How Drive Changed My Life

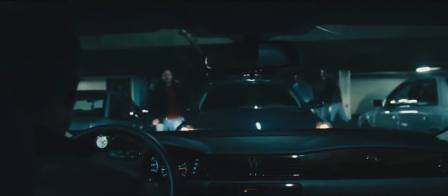256s
The score for this film, fucking hell. Before this, almost everything I'd seen had either used an orchestral score, which I do have a great love for,
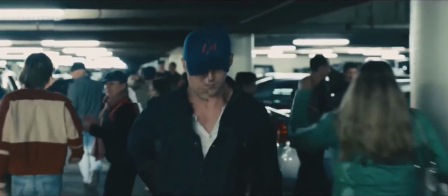265s
or used whatever popular music they could license and shoehorned it in willy-nilly. This film walks a line in between them.
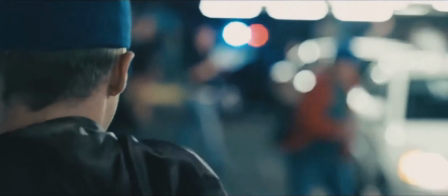272s
Threading works from obscure artists into the plot in such a way that adds to the weight and feeling of every scene.
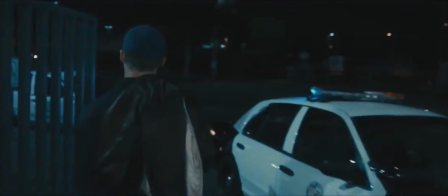277s
Three of these tracks in particular changed me forever.
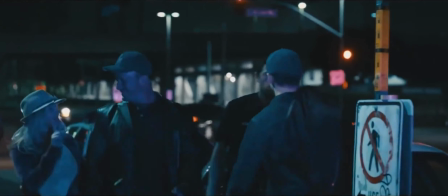281s
For those of you who can remember my former role as Future Drive radio host, this will not be news to you. For the rest of you, here's a breakdown.
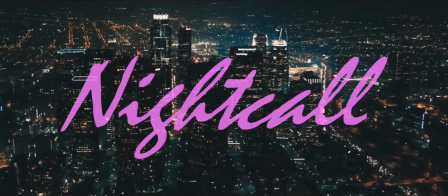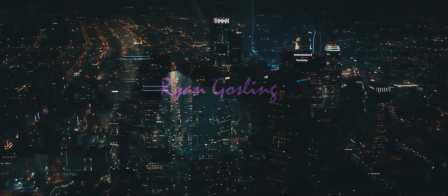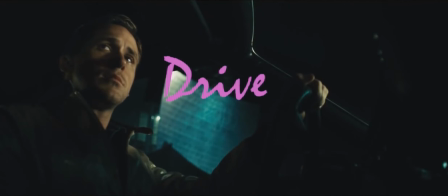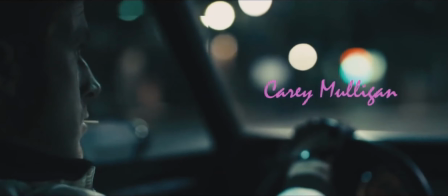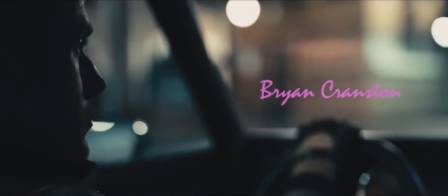320s
After the driver escapes capture from his first getaway drive of the movie, we fade to black,
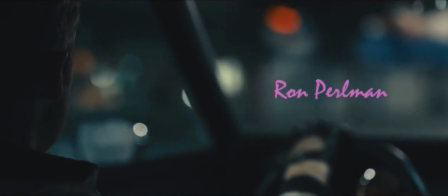325s
before cutting to a wide shot of the LA skyline whilst this song plays in the background. The title sequence begins, and the track is just left to spin.
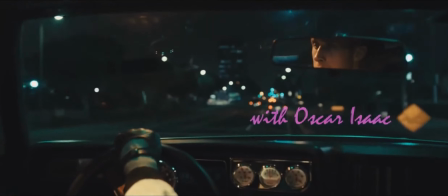334s
The opening scene hooked me on this film. This track let me know that I was about to witness something special.
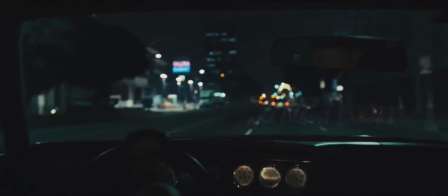339s
This track would eventually make it onto Kofinsky's only, at the time of writing, studio album Outlaw,
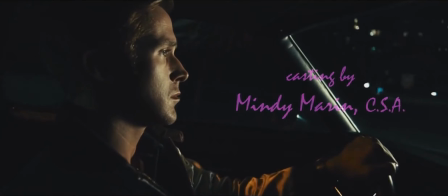344s
released the following year, an album that I still listen to from front to back on a regular basis.
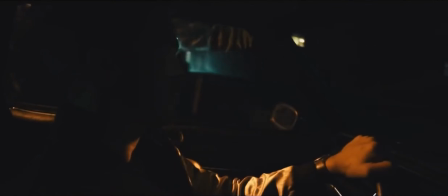350s
This track drives, pun intended, from beginning to end and the subdued nature of both the beat and the vocals serve to add mystery to their nameless protagonist.
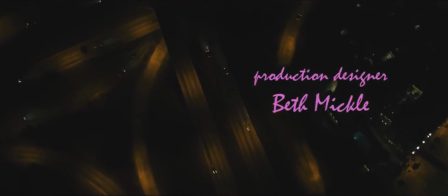358s
Despite it not reappearing in the film, I see this is his leitmotif, the music that sums up his person at this point in the story.
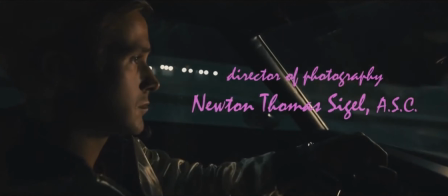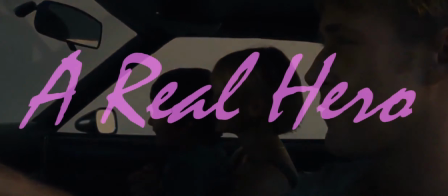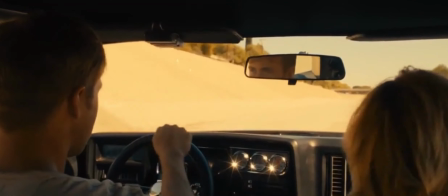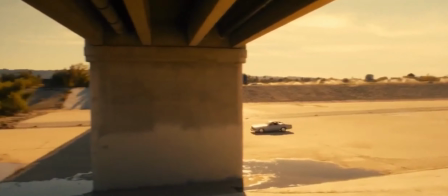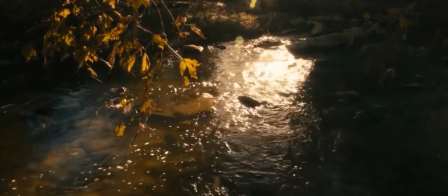418s
If that was the driver's leitmotif, this is the one for Irene and Benicio.
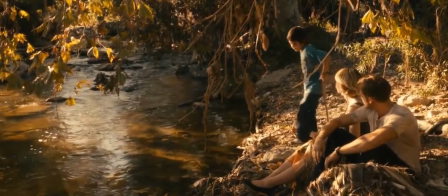422s
Egged on by his boss who can tell that he has taken a shine to her, The protagonist drives Irene and her young son home after fixing their car,
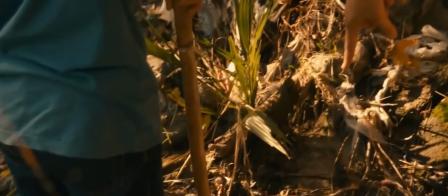429s
via the dried up LA river in the sunshine, before carrying the young lad home, next door to where he himself lives.
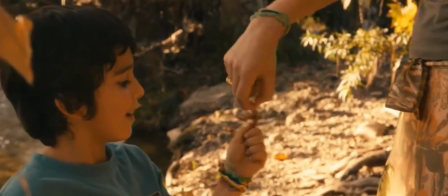435s
Again, the music is just allowed to play, using its calming, soothing tone to convey the comfort and ease that this violent criminal feels within the pair's presence.
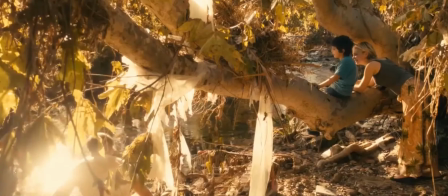444s
With little to no dialogue and no mushy scenes, a very real love is set up between these two characters that we have hardly met, and who have barely met one another.
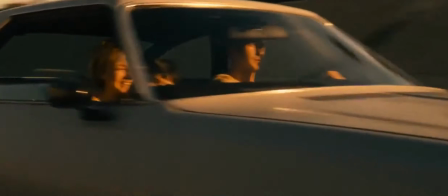452s
This is incredible music and phenomenal storytelling. This song changed me.
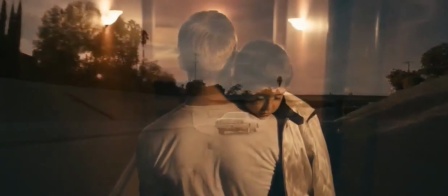458s
My taste in music has a definitive before and after point marked on the day when I first heard this song.
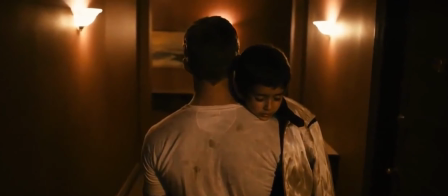464s
Amazing.